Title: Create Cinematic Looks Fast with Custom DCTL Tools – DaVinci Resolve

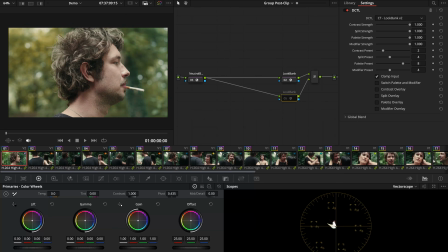249s
For this project I prefer the original Look 1, but experimenting like this is always valuable. It either confirms your instincts or highlights new creative opportunities. Now I've got LookBank dialed in, I'll head into Neutral Bias.
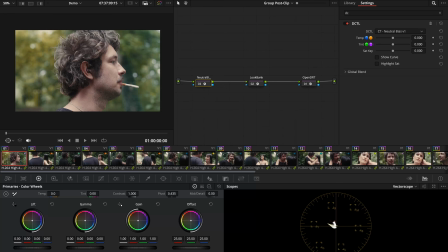264s
This project probably isn't the best to highlight this tool, because this tool really shines in projects where you need to imbue frames with colour contrast,
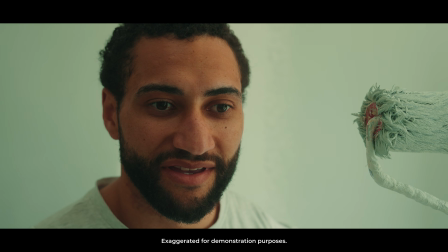272s
and hit neutral surfaces such as white walls with a strong isolated colour cast.
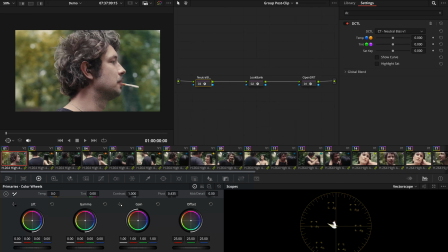278s
However, I really love how this tool can still sneak that colour contrast in frames such as this, where there's higher saturation frame contents, and stretch the colour separation a little further. So for this project, I want that warm green bias snuck into the lower saturation areas of the image,
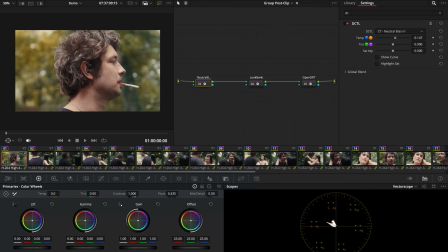294s
so I'll introduce a warmer temp and green tint and then walk the sat key far to the left side, which means the effect will be constrained to the low saturations only. And you can see how this introduces a colour bias, but doesn't leave the overall image feeling washed out or overwhelmed.
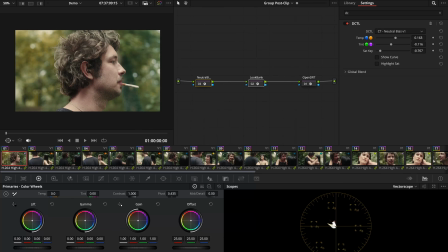310s
If I now deactivate these look nodes, you can see the net effect that these adjustments have, and how each individual part, even though low in strength, really mixes in with the others to create a strong overall look. And that wraps up the look development phase.
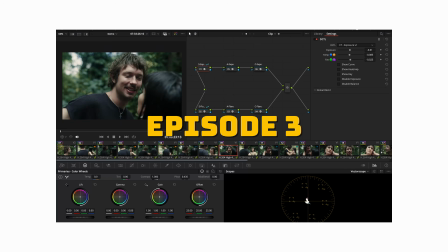325s
In the final episode, we'll dive into individual shots to ensure the project feels cohesive and each clip is optimized independently.
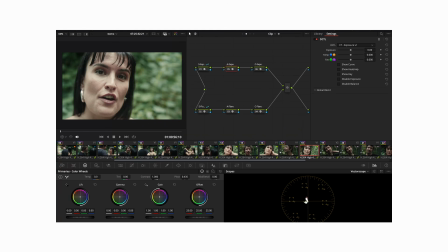332s
Thanks for watching.